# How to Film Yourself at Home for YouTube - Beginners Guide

I'll include a link down below in the description to where you can start your free trial right now. All right, so now let's jump into all the different YouTube studios that I've built since 2016.
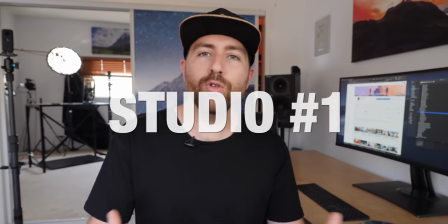259s
In this video, we're going through how you build out your YouTube studio.
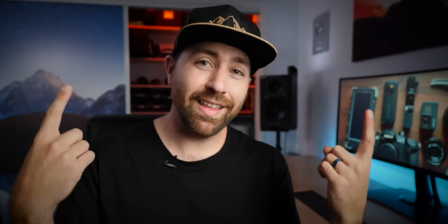263s
So you go from this to something more like this or something more like this. So if you wanna do more of the artificial lighting with the colors in the background or you wanna do more of a daylight studio, I'm gonna go through the different things that I do to be able to create my YouTube sets and I have two sets built here in one space. So guys, if you're new here to this channel, my name is Jevin Dovey. I do a lot of filmmaking tutorials, product reviews. I also do a lot of YouTube training. So make sure you hit that subscribe button and turn on those bell notifications if you wanna learn how to grow your channel and get better using your camera. So originally, I just had the one set built in this room and it's been evolving over time. And that's something that you need to think about when you're going about creating your set that you're gonna use for your YouTube videos. It's not gonna be perfect the first time you set it up and you get going. You're gonna keep evolving this over time. originally I started with my artificial looking set has a lot of colored backgrounds let's just go over there and this set I use all the time to create my online courses to create tutorials but there's a lot of times where I don't want to just be sitting here talking to camera so this is a good setup that I built for this style of content but when I want to like show a product
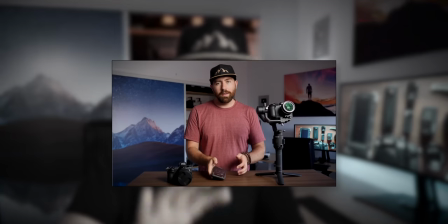333s
or I want to be more involved with the things that I'm working on have a little bit wider shot that's why I built the other set with the standing table so you have to to kind of think what kind of videos are you gonna be creating? And that's gonna dictate what style of set that you wanna build. Now, like I said, this is more artificial lighting. So I have completely blocked out all of the light in this room.
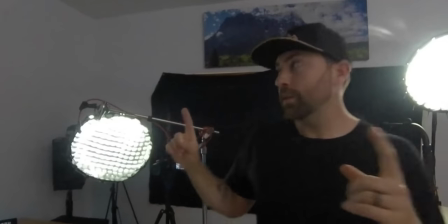354s
And as you can see over here, this is my window.
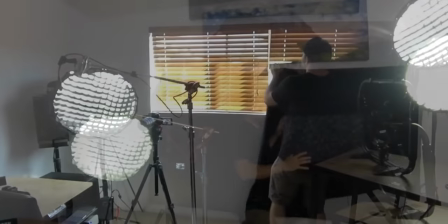360s
And so I've put a piece of duvetyne across my entire window.
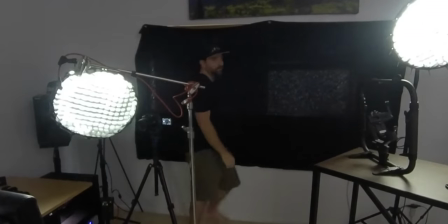365s
And that means that all the light in this room I have put in here. So everything has a purpose.
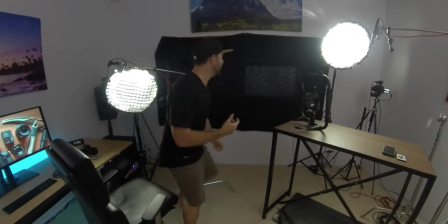371s
Whereas when you go to my other set, I'm gonna pull this off.
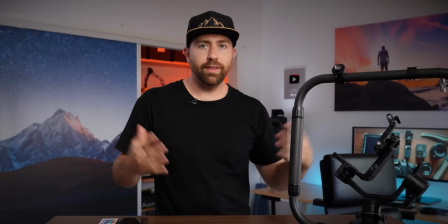378s
Now I didn't turn off the colored lights back there, but this is more of the natural daylight studio.
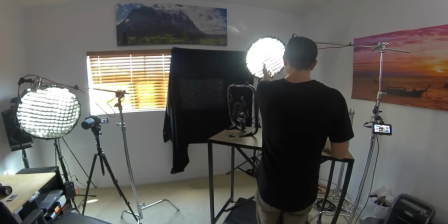383s
So I used light from the window and then I have one light to fill in my face. So I have a nice look on my face. So we're gonna talk about the lighting and then I'm also gonna just talk about camera placement, audio, things like that. For this video specifically, I'm using a lav mic. That's the one that's on my shirt right now. and I'm actually just using a little audio recorder. So this is my Tascam DR-10, but the DR-10 is an audio recorder and I use this all the time because you can see your levels on it and you can actually just record and then sync it up later in post.
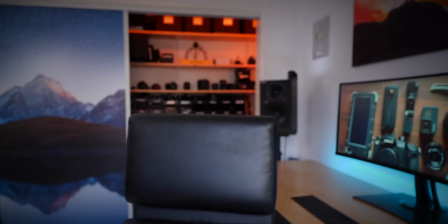414s
So I have four cameras going. I have one, two, which are my two cameras I use for my sets. I've got my 360 camera back here and then I have a fourth camera and I'm using this just to give you guys some details as I walk around so I can point out specific things and be able to show you guys exactly what i am doing instead of having to cut and you know do some b-roll i'm going to shoot another video on how i create videos faster using multi-camming and that's essentially what i'm doing with this workflow okay so let's get into
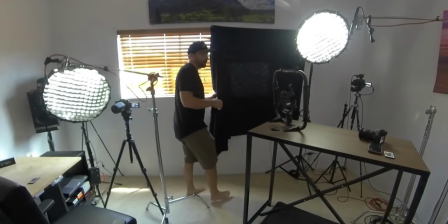448s
the set build like i said earlier i have duvetyne that is this black material it cuts out all light Now, duvetyne's great for covering windows. So what I've done is created eyelets on the duvetyne.
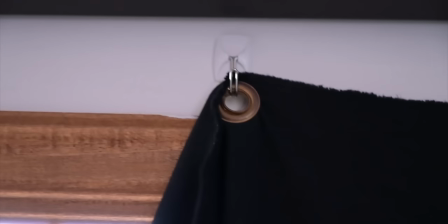462s
And you can see right here, I've made these myself and just used a little command strip hook to attach it to the wall.
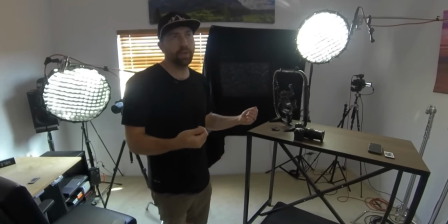468s
For me, that makes it super easy so I can just hang this up anytime that I wanna put the black on the window and cut out all the light.
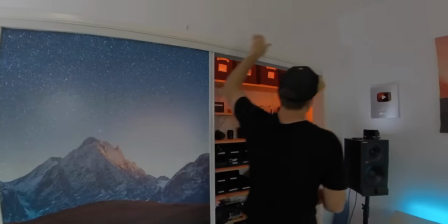474s
Now, I've also put up the hooks here on this side. And the reason for that is I've done it in the past different backdrops here.
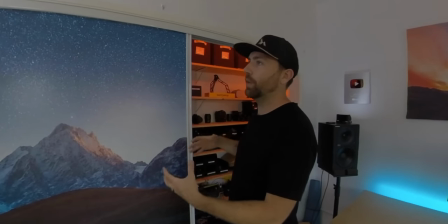481s
So I don't have to pull out like stands and I don't have to pull out like a bunch of gear to be able to put up a backdrop.
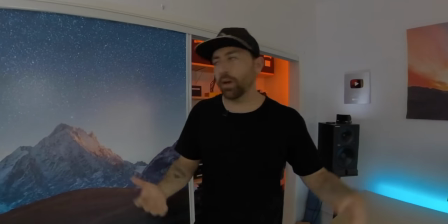487s
And I have a bunch of these cloth backdrops.
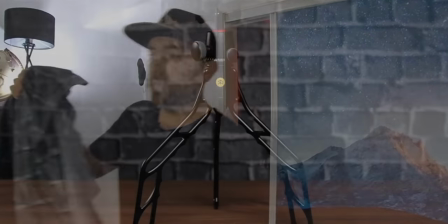490s
If I wanted to do say like more of a brick background and I've used this for different videos, then this works great. I put eyelets in this as well and hung it up on the wall. So one room can have multiple purposes.
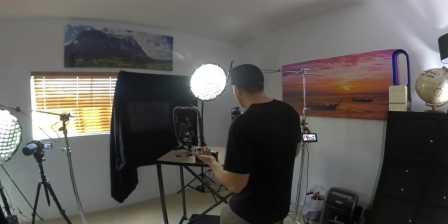503s
And I think using your room multipurpose makes it so that you can have more flexibility in the content that you're shooting. I do a lot for my office. so I enjoy having the flexibility of building out different sets here. Now let's talk about lighting. So I use an Aputure 120D. That is my main light right here. That provides all of the fill light on your face. And so I put that at about a 45 degree angle from the camera. So I have my camera, my GH5 right in front of me. Right off to the side is my Aputure 120D.
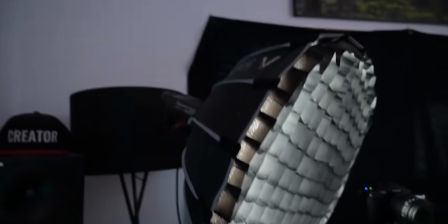534s
And you can see that I just have this sitting here and it's always put up.
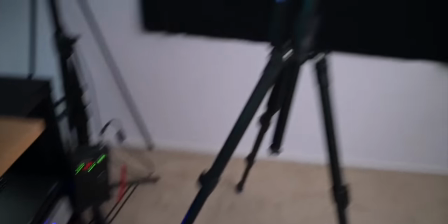539s
I never tear this down.
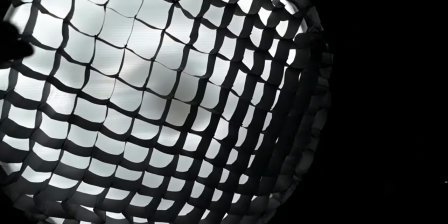542s
Super easy, I put an egg crate on it and what the egg crate does is it focuses the light a little more. So if you take the egg crate off, what happens is the light floods further around the room. So I always use an egg crate so that it focuses more of the light on me, less on the background. The idea is that you wanna create different pools of light. So where I'm at, this section, that's one pool of light. And when you're lighting the background, you wanna think of that as a separate pool of light because you could do different things in the background. You could put different colors, different exposures. You can bring up the ambience, bring down the ambience, and it will change the feel and the look of how your whole space works. But if you're relying on your one light to do everything or like two lights, and this is also controlling your background, then it's gonna be a lot harder to get the look that you want. So I always say independently control your space where your subject is, and then your background and try to create two pools of light. And that's the easiest way to think about it when it comes to building out like a YouTube set is think in those terms. What is the background? Expose for that and then expose for your subject, you, and expose for that to match the background or be a little bit darker or a little bit brighter. However you want that exposure difference to be in your shot. And this is something you can start looking at when you're watching other YouTubers is look at their set. Is their set darker than their subject or is their set brighter? Are they in a big, bright, open space or is it a very dark space and the subject is lit brighter? Or are they equal? Because you could also do that where they match perfectly. Okay, so let's talk about my background.
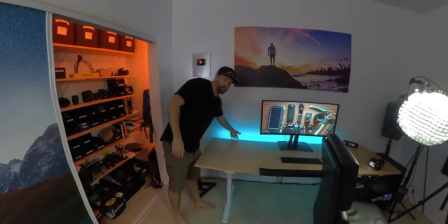641s
I have just these simple strips behind my desk, which creates the color of light.
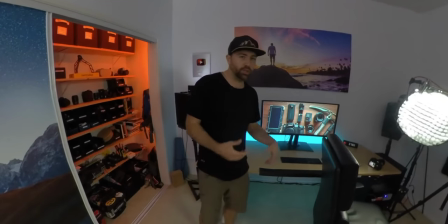648s
These are cheap, they're like 20, 30 bucks and it just changes color based on whatever you wanna do.
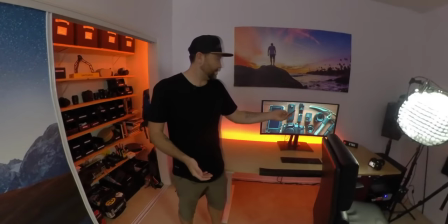653s
So I got a remote here and I can change, you know, I can change an orange, change a purple, can do white.
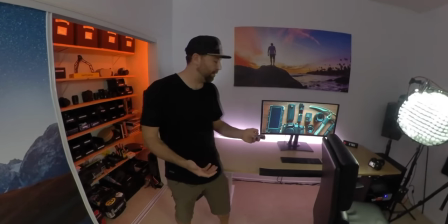661s
So these are good if you want to create pops of color in the background. Now, another way you can do this is using these small lights.
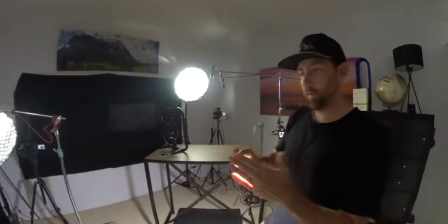669s
So this is the vlogger light.
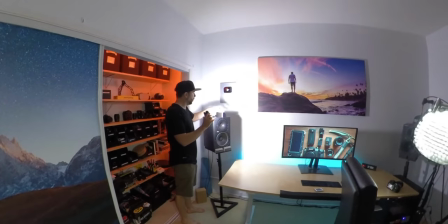671s
And the other one that I have, which is illuminating my YouTube award right now, is the PilotFly AtomCube RX1.
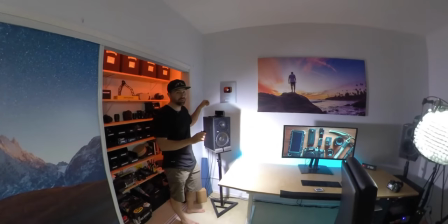680s
Two good options. I actually like both of these lights. I like the a pilot fly, a little bit more for the options that you get in the light.
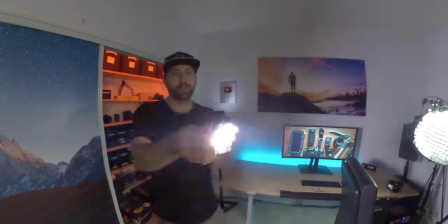688s
However, this does come with a nice mount, which allows you to hook it to basically anything.
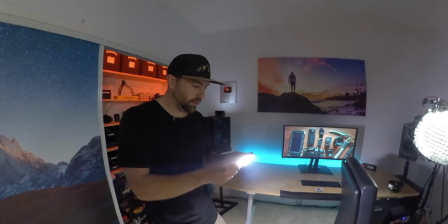692s
So you gotta pick your poison, what you like better. When it comes to this light, you can change the colors.
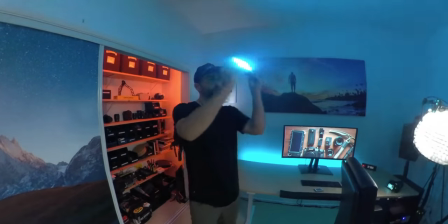699s
So I'm gonna change to, now I got a blue. I'm gonna put it at 100% brightness.
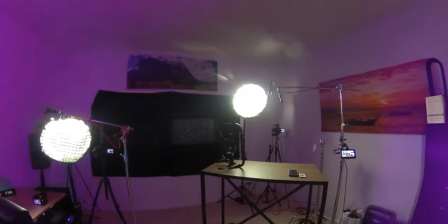703s
And let's change the color a bit. So as you can see, I am changing the color.
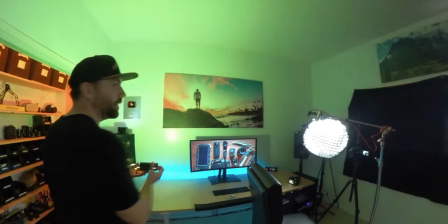707s
So let's say I put this in the background. let's go to a bright like pink or something there we go we'll do a purple so now
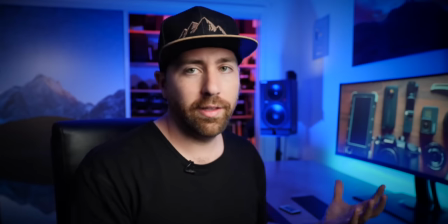715s
you can create the entire color of your background just using one of these little lights and these things are super powerful so as you can see this
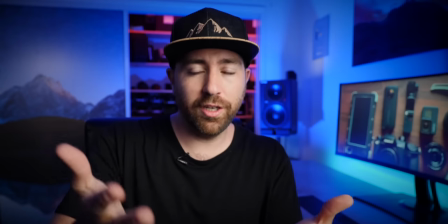723s
two pools of light is working very well because i am still lit properly for the exposure for this camera but i've just added this purplish blue light
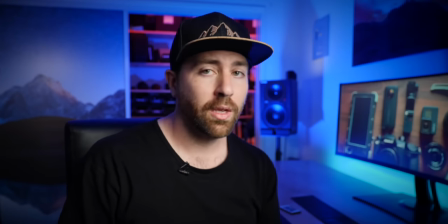732s
in the background which is creating the crazy color all over in the background so if you want color either use led D strips or pick up one of these lights and you can change any color.